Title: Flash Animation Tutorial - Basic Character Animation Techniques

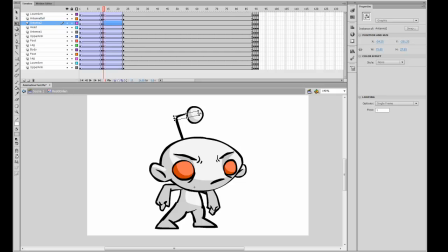1733s
It looks pretty good, but you notice that the hands aren't doing the right thing, and we're going to have to do that for the rest of the body. So the head looks kind of right,
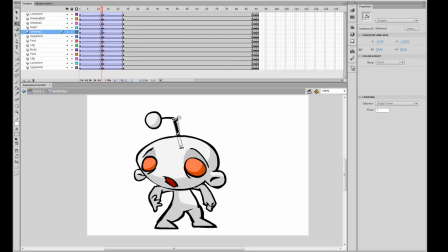1741s
and that kind of leads the whole animation. So I'm going to go ahead and select that whole head and lock all those layers so we don't manipulate them by accident.
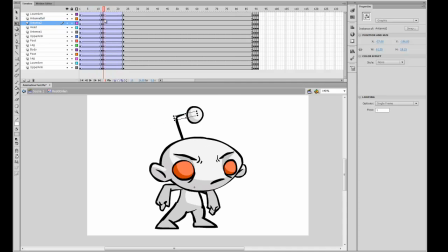1747s
And I can even turn them onto outline so I can select all the symbols behind that head.
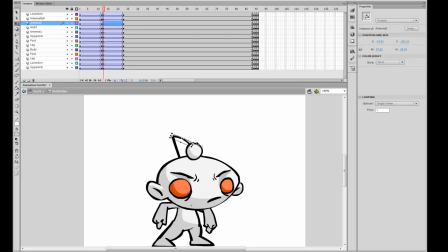1752s
I'm going to select those arms, kind of bring them down. I'm going to kind of rotate the shoulder up a bit.
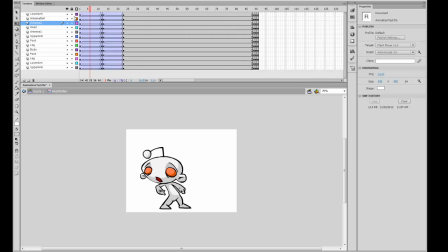1763s
And I'm going to squash the body and stretch it a bit, because as you can see, the body's only one symbol at this point.
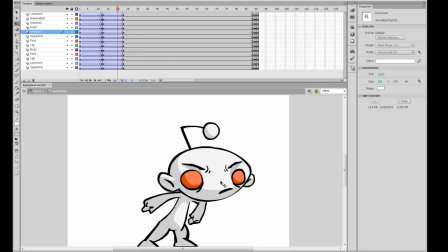1769s
Now you could see that the body goes into the head a lot in the animation over here, but you don't see it, so no one really notices it, and the animation happens really quickly. So you can get away with a few things if you're smart about them. So I'm going to go ahead and fix this animation up. I'm going to bend the legs a bit by squashing and stretching.
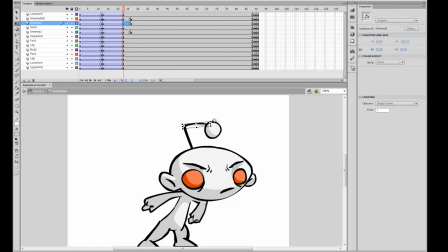1787s
Now this isn't exactly the best way of doing it, but for the sake of time it works, and if no one notices it, then hey, good for you. So I think that's about alright. I'm going to stretch the body out a bit more. Right, now let's go unhide that and kind of scrub the animation.
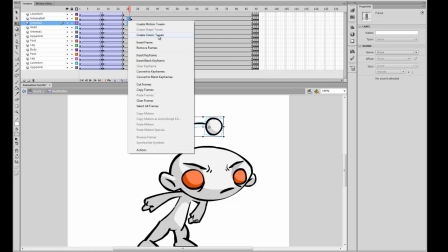1806s
So now the beginning part is working well. He's kind of like squashing down.
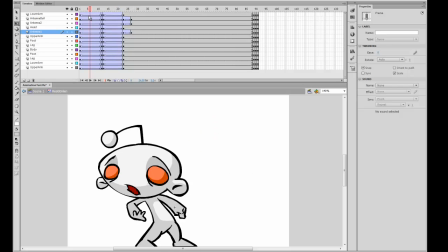1810s
I'm going to want to do that for the second part of the last keyframe as well, or the middle keyframe.
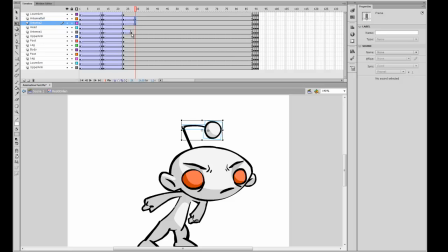1815s
So I'm going to go ahead and squash in the legs, move the arms down.
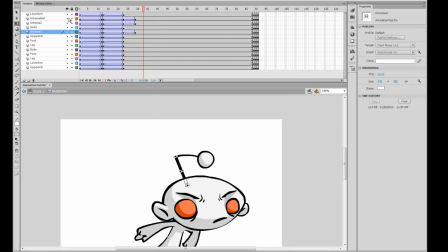1823s
I'll rotate the arms up a bit so he's kind of like raising his fists as he's going down. And stretch and squash the body a bit.
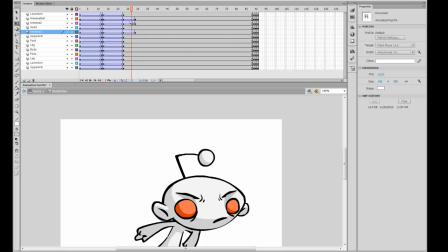1839s
Now I am cheating a lot in this animation, and I don't recommend
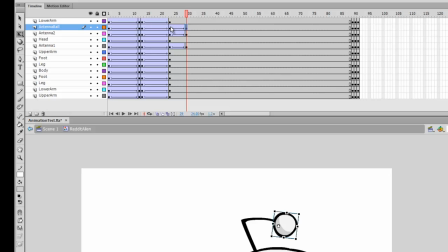1844s
this being the best way of animating your character, but it seems to work so far. So I'm going to raise this arm a bit. I'm kind of fixing that last frame a bit because I do want it to be a little bit different looking. And there you go. Let's see what that looks like.
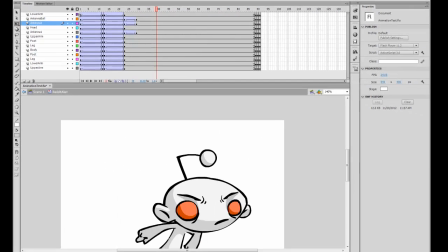1863s
So that looks kind of good, right?
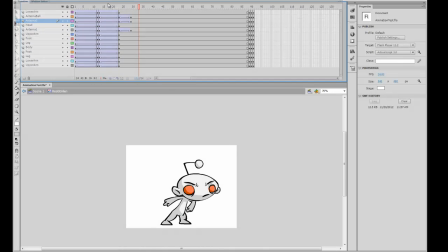1868s
It's not bad. It's kind of has a nice feel to it. Now let's add some overlap. We have this antenna thing over here, and I'm gonna unlock those antenna layers.
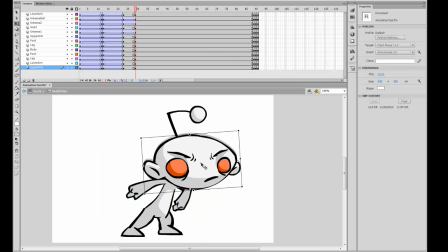1878s
And as he's coming down, maybe I want the antenna to kind of go up a bit as overlap. Now, if you want to study overlap, you're gonna have to do some animation research. It is a fantastic animation technique, and it does add a lot of spicing up to the animation.
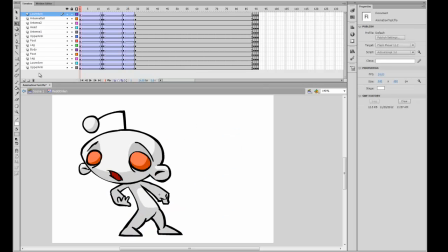1896s
Now also I know in 3D the antenna would kind of rotate too, so it would be interesting if I got the antenna to kind of rotate slightly as he's turning his head.
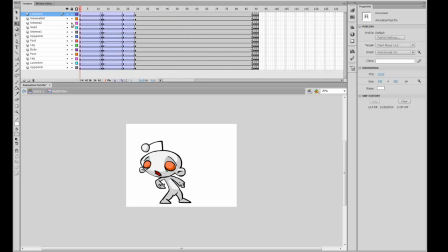1907s
And I'm going to move the antenna a bit closer to here. I'm going to rotate this a bit more, and I'm kind of scrubbing, I'm kind of seeing what I like and what I don't like, and it does take a lot of practice, but once you get the hang of
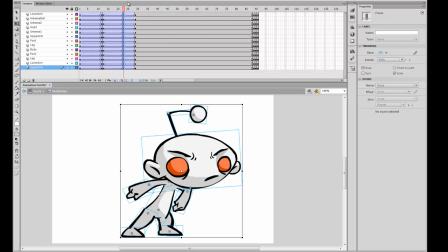1924s
it, it's a lot of fun. And I'm going to rotate actually this down a bit because I want it to kind of overshoot. And you know what? I'm going to want the antenna to be down here because I'm planning on doing a sort of bounce.
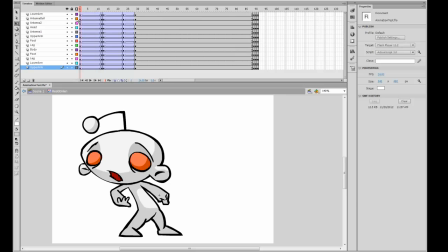1942s
Now I am changing the animations a lot, and I think that is kind of like the magic of computers, is that you can change them on the fly and see what you like and see what you don't like, and you could work with what works, so you don't have to be stuck with a particular animation.
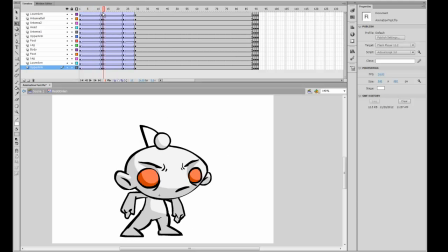1957s
So I like that, and the reason I made the antenna kind of go down is because it gives a kind of overlap feel. Now that I like the animation, but what I want is I want there to be a bit of bounce for the antenna.
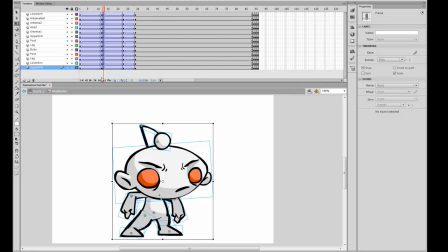1971s
So what I'm going to do is, for the antenna layers, and only the antenna layers, I'm going to add some extra keyframes over here and over here.